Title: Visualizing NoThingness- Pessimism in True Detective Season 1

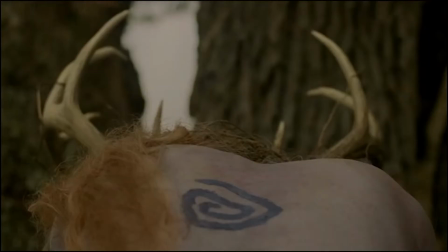Today I'm going to analyze how True Detective Season 1 uses visual motifs,
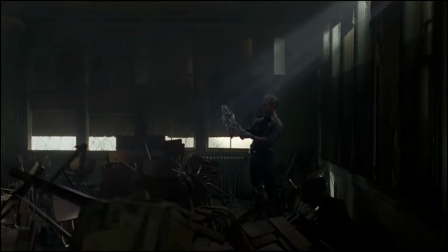camera angles, and lighting to illustrate its pessimistic and nihilistic philosophy.
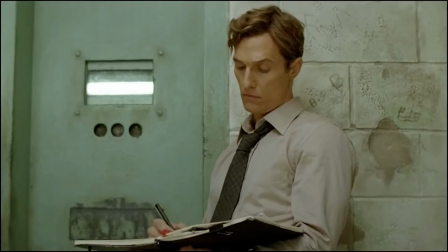So let's start by defining these terms. Pessimism and nihilism tend to go hand in hand.
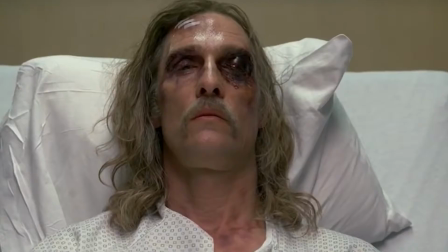The former is a school of thought that argues that the world is as bad as it can be and existence is inherently evil.
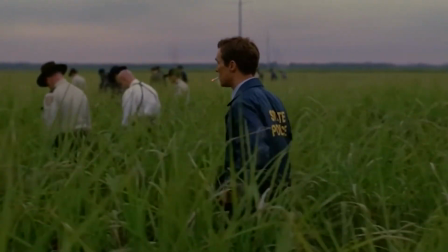The human condition is tragic because we are both part of nature and separate from it.
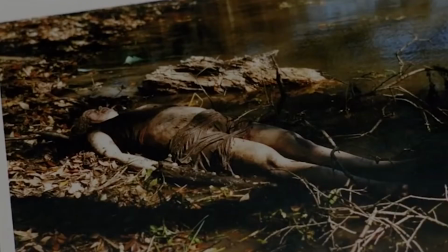We are a slave to the natural phenomenon of the world, which includes death, but alone in that we're the only living creatures aware of it.
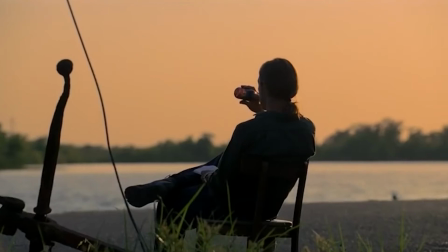Nihilism follows suit in stating that human values are baseless, that life is meaningless, and truth impossible to attain or access.
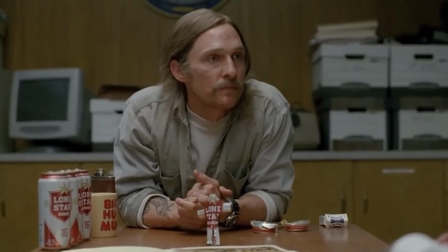The show utilizes Detective Rust Cole as a mouthpiece of this philosophy and combines it with elements from the Southern Gothic genre.
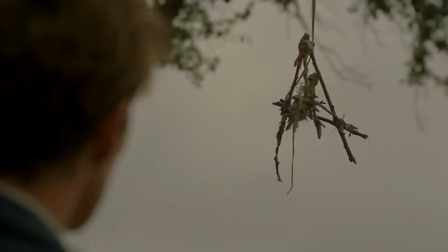Southern Gothic was often set deep within the US South and had elements of witchcraft, voodoo, and inexplicable horror.
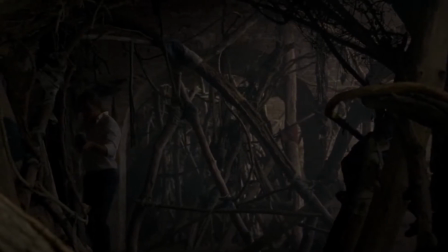The show's most obvious link to the genre is with the references of Caracosa and the Yellow King,
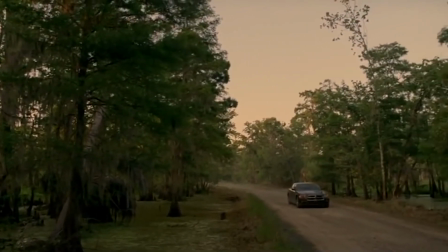both derived from Southern Gothic stories and later echoed by the king of cosmic horror, H.P.
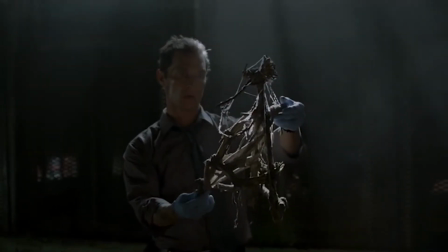Lovecraft, in his work. Writer Nick Pizzolatto combines these two elements to create a show that explores the dark side of
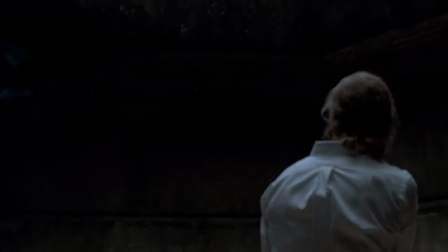humanity and ultimately the primal and inexplicable nature of evil in the world.
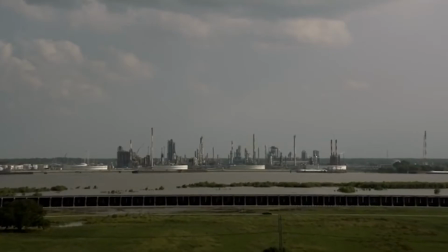The setting of True Detective's first season is one of thick swamp and forest set against a crumbling human infrastructure.
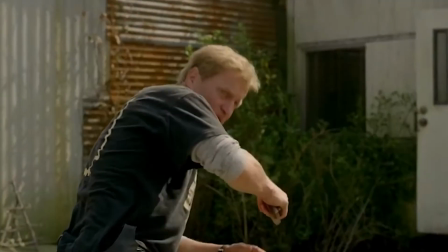This visually illustrates the futility of man against nature and the inevitability of its all-consuming maw.
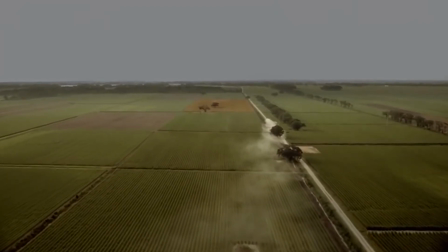Director Cary Fukunaga often employs aerial shots, especially when the two protagonists are driving from crime scene to crime scene.
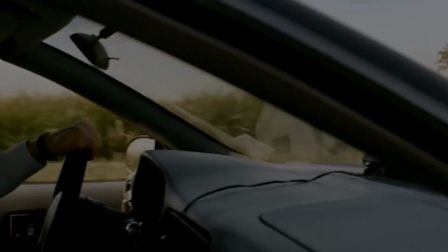The use of this angle has two effects.
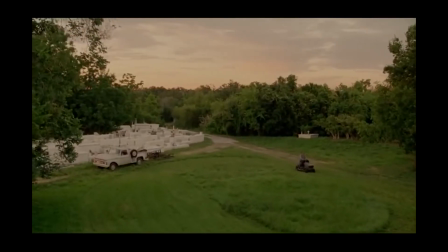It shows the vastness of the southern country and the impossibility of finding Dorlang's killer in all that swamp and forest.
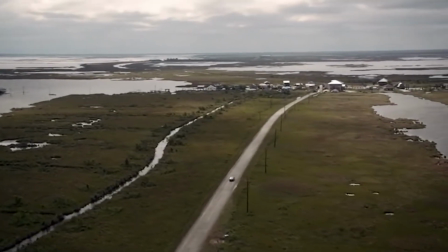However, it also undermines the importance of the case as the subjects are like ants on the screen,
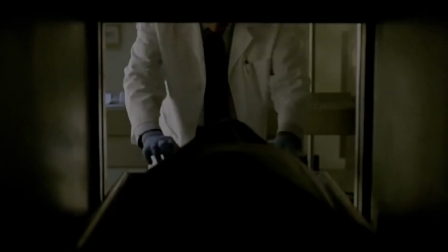illustrating the insignificance of the matter and the little effect solving the case will have on the larger world.
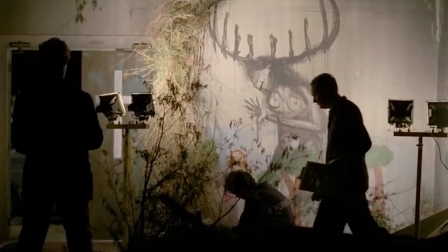The Yellow King acts as a symbol for evil and death, but also a manifestation of the dark philosophies alluded to in the show.
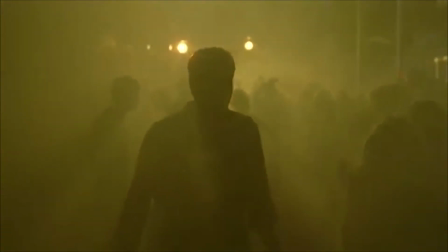Fukunaga often uses yellow accents and lighting throughout the show to articulate the Yellow King's omnipresence.
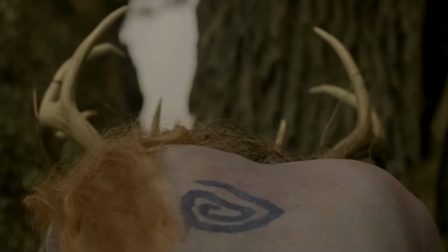Similarly, the show uses the motif of a spiral as a symbol for the Yellow King's mark.
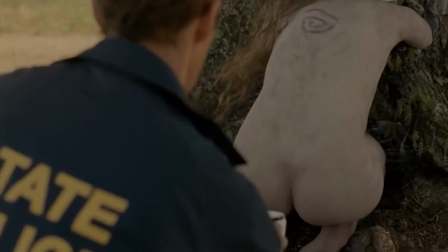The circle appears on crime scenes, tattooed on victims, and in Cole's visions.
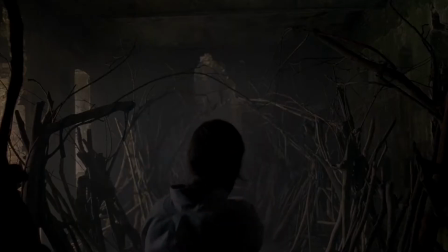Fukunaga also uses the motif in much more subtle ways, such as in the production design and composition.
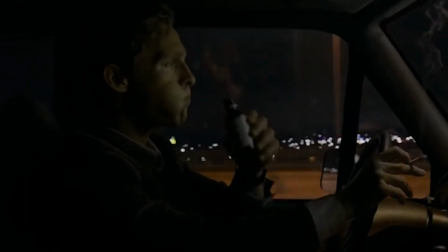The spiral is also another reference to nihilism and the concept of the eternal return, which Cole also mentions early on.
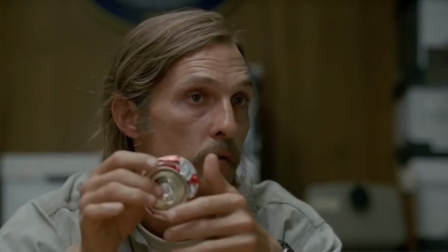And you are reborn, but into the same life that you've always been born into.
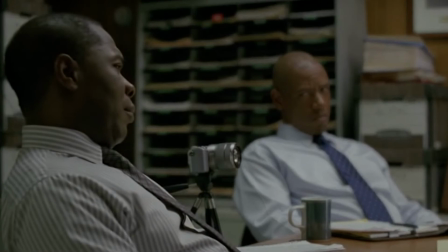And how many times have we had this conversation, detectives? Well, who knows?
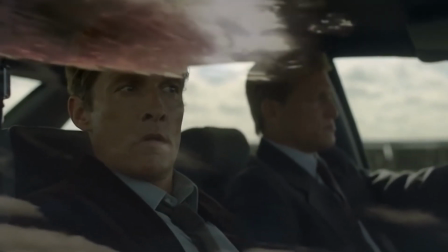In fact, the very structure of the show is cyclical, starting with a bizarre murder,
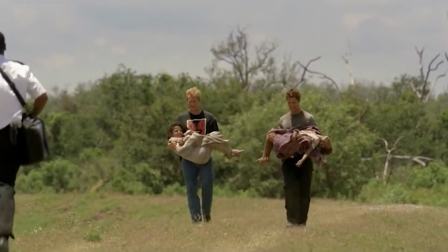then proceeding with the detectives working the case, solving it, the two breaking up, and eventually coming back years later because of another bizarre murder,
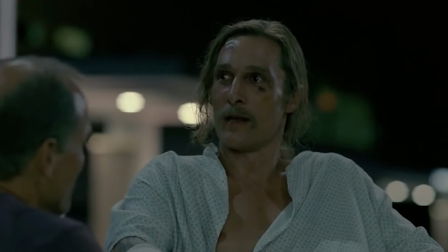which they then proceed to try to solve. Even the show's ending alludes to the case going on past its supposed resolution.
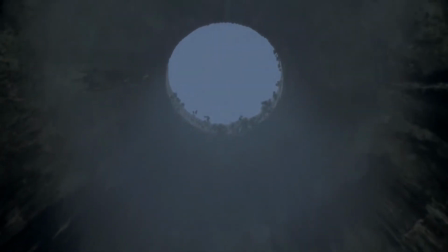Moreover, the spirals also point to the notion of the abyss, something philosopher Friedrich Nietzsche discusses,
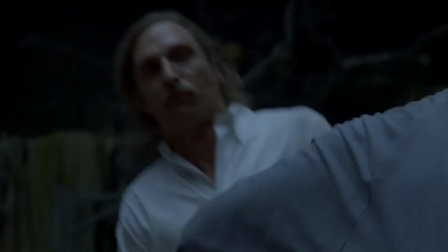in which he states, "Battle not with monsters, lest ye become a monster.
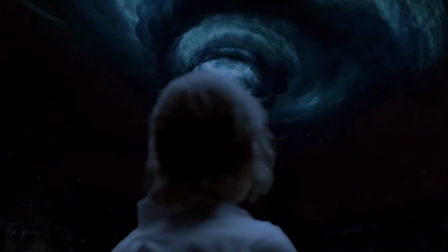And if you gaze into the abyss also gazes into you."
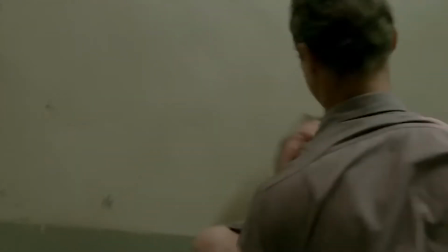Both Cole and Marty have moments where they're pushed to becoming the very monsters they seek to fight,
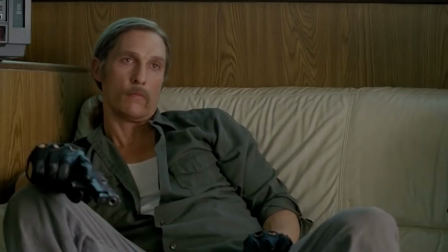which is what ultimately makes True Detective more than just a crime show with a philosophical subtext.
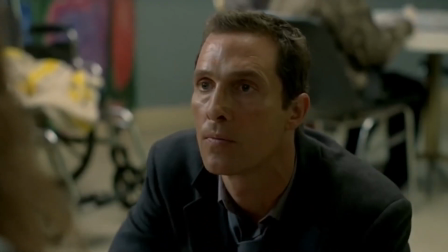While we think that the show is pushing a narrative of nihilism and pessimism, in reality,
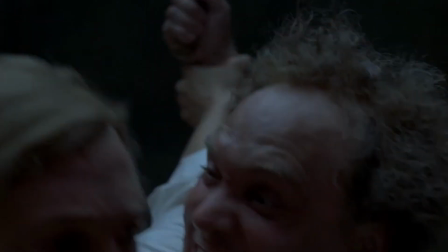its larger themes are about good versus evil, and the dangers of ignoring the fact that evil does exist,
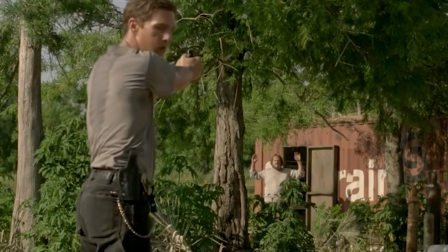not simply as an act of man, but also as a force of his nature.